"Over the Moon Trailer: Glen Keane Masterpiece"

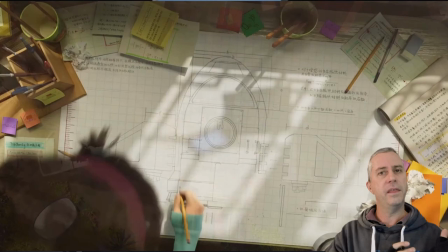(8:07)
Not all framing has to do within single shots or passing through shots but a lot of times you've got to construct sequences together and think about how transitions happen between shots. I really like what they've done here with this particular cut point.
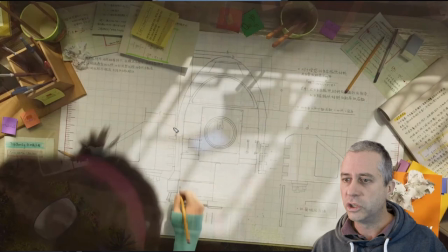(8:27)
I've grabbed this we've got a clear shape here which she's drawn on the map on the ground we've got a clear shape of her plan of what she's going to build I thought this was really really clever
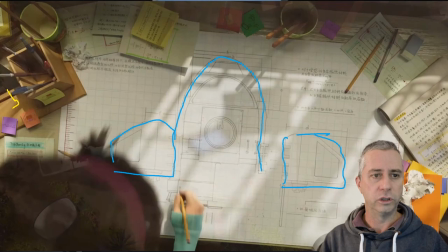(8:43)
but we can see she's drawn on this piece of paper exactly what's there and what she's after and these shapes on the paper are really really nice to see you know it's clear that she's got it on the ground and
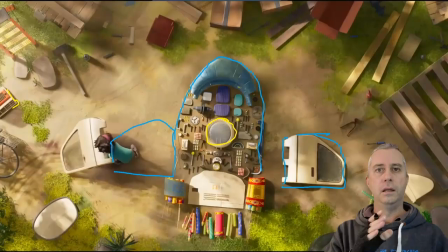(8:55)
it's not centered it's not straight there's no flat horizontal lines in this so it's slightly off which is really cool and then as we cut to the next shot we see that all those shapes are laid out in exactly the same place as she's dragging that last one into shape
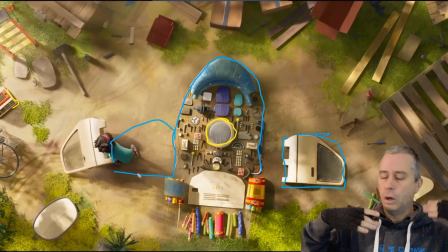(9:12)
i thought that was a really clever cut point and a really way a really great way of telling her progression from concepting the idea as on a pencil as a pencil sketch to then starting to build it and plan what she's going to make
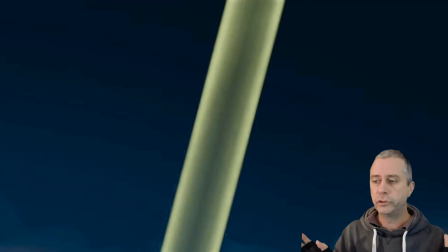(9:26)
The last frame I want to talk about is this one. It's really quite magical in that they've kept it so simple that it is a sky, blue sky, few clouds across the background, but diagonal lines coming down with this beam of light. It's been consistent with that shape in that we've got the beam of light coming in,
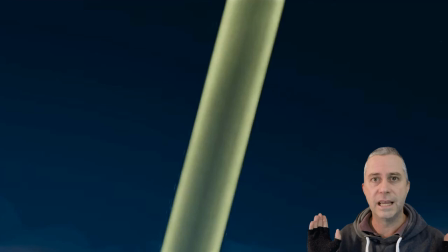(9:46)
but this then leads us off for the second half or the last 30 seconds of the trailer. it leads us off into the fantasy world. I love the transition from the colourscape to the transition to the bright colours but this
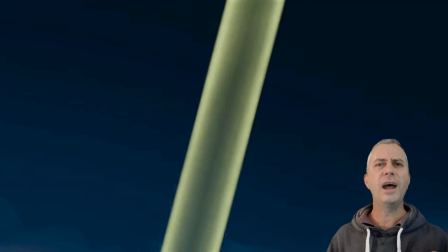(10:05)
beam of light is then what leads us in to what the film is going to be more about. The trailer as a whole is a brilliant way of telling basically act one of the story and it leads us into going oh my god there's going to be a lot of other stuff that happens within a film which is really what you want a trailer to do is to get people excited about watching the whole film not give away the whole film but still have enough of a hook to go oh I get the idea um maybe I get you know at least give people inspiration to go I need to see this because it's going to lead me into a fantasy journey which is what this one does really really well so cutting a trailer itself is a craft that's incredibly hard to do a lot of people don't get it and a lot of trailers don't hit that mark where you go i'm salivating for more but i felt this one did hit that mark really well with the last teaser of like i think it was 15 seconds of real excitement to go oh this is cool if you haven't seen the trailer please check it out I'll leave it in a link below it is gonna be a movie that's gonna be awesome and I'm waiting with baited breath to see over the moon when it comes out leave comments below and until the next time